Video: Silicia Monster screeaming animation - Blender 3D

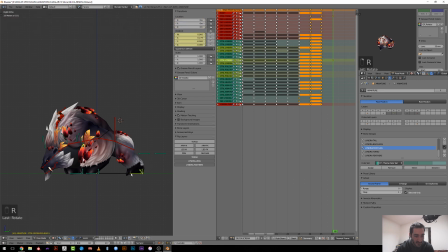1856s
I can rotate them. Unfortunately, there is no proper deformation for the finger here. No, that will look weird. So I will keep it on the ground, raise those, raise this one.
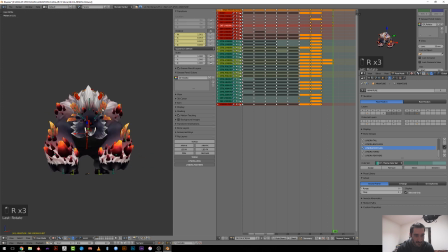1877s
I need to put the shoulders toward the ground, so I do it roughly for the time being, just to be free with the front legs.
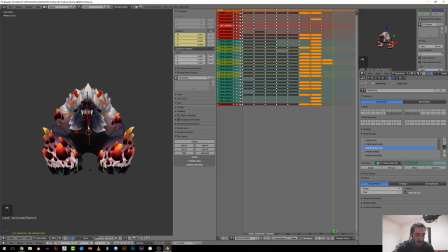1891s
Something like that. And I will also rotate it on the y-axis and on the z. Let's think about it. So I want him to be like that, so yeah.
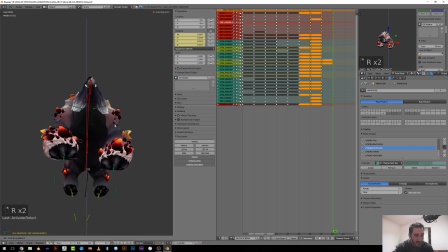1907s
We'll rotate this a bit I say, and this like that.
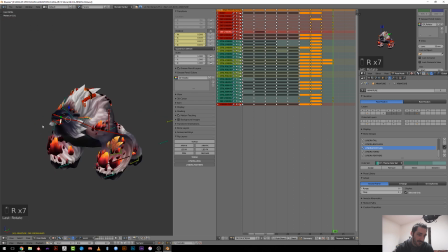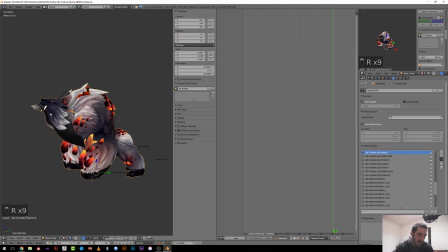1928s
Now to have a better feeling, I will open the jaw.
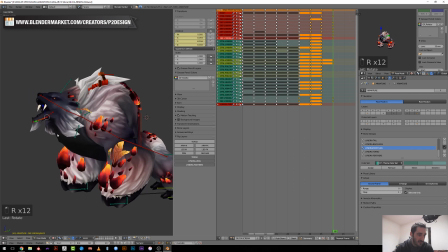1935s
So I'm using 2 bones for the jaw, which is not correct, let's say, but
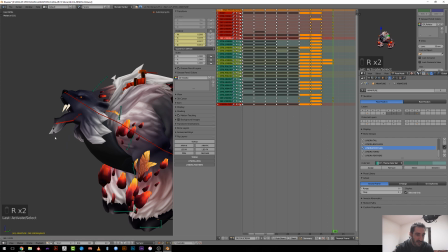1941s
You can make a slight follow through animation upon the jaw, and it will look pretty nice.
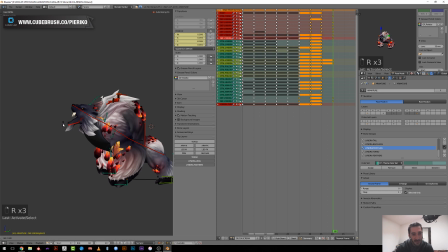1949s
And I will use a noise modifier when you scream to have some vibration to the jaw. So something like this.
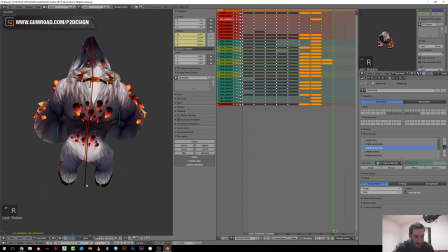1962s
I need to break the curve, so I need to rotate this like that, or in this way. Yeah, in this way. Okay.
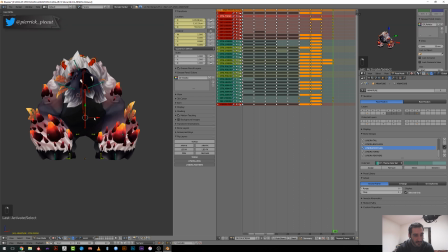So if he rotate this way when screaming, then I should revise.
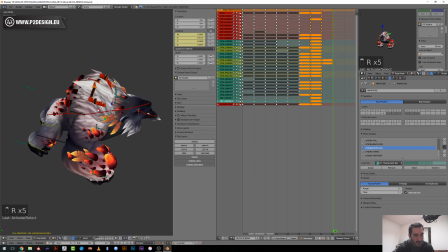1997s
So I need to push more forward the ground here, toward the ground, sorry.
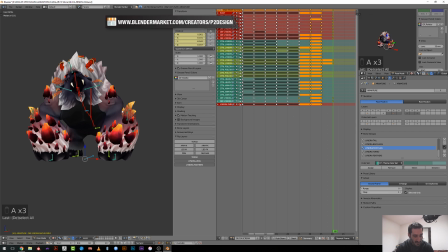2010s
I will set a keyframe for everybody.
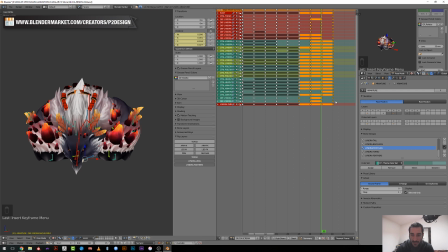2014s
So when you start to rise, let's say, rotate this way.
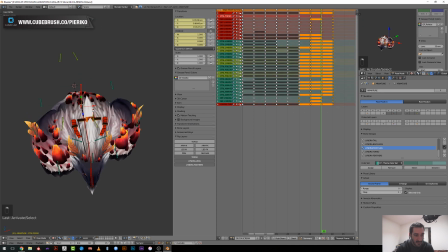2025s
So I should rotate him a bit on this side.
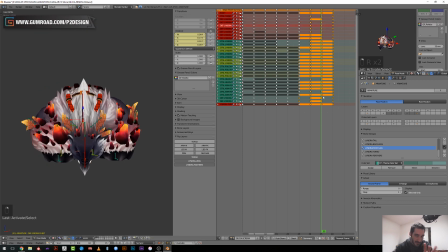2043s
And rotate the spine, the torso in the opposite direction. So something like that.
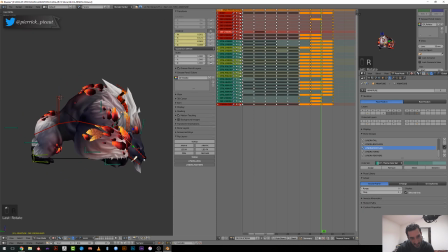2062s
And start to raise a bit the head.
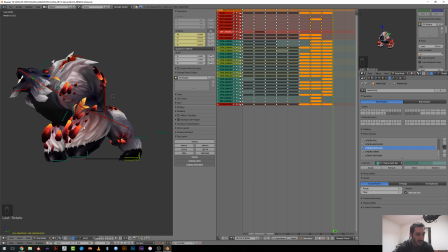Okay.
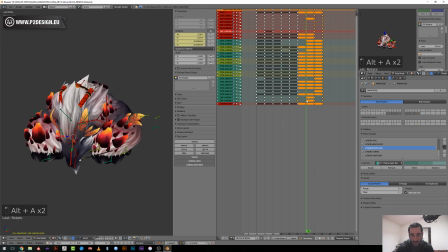2079s
Yeah, we have a good feeling here.
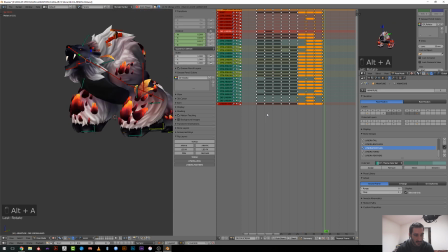2083s
It was a bit fast, but here I like the woof. You can see he's moving the torso forward first and then raising it.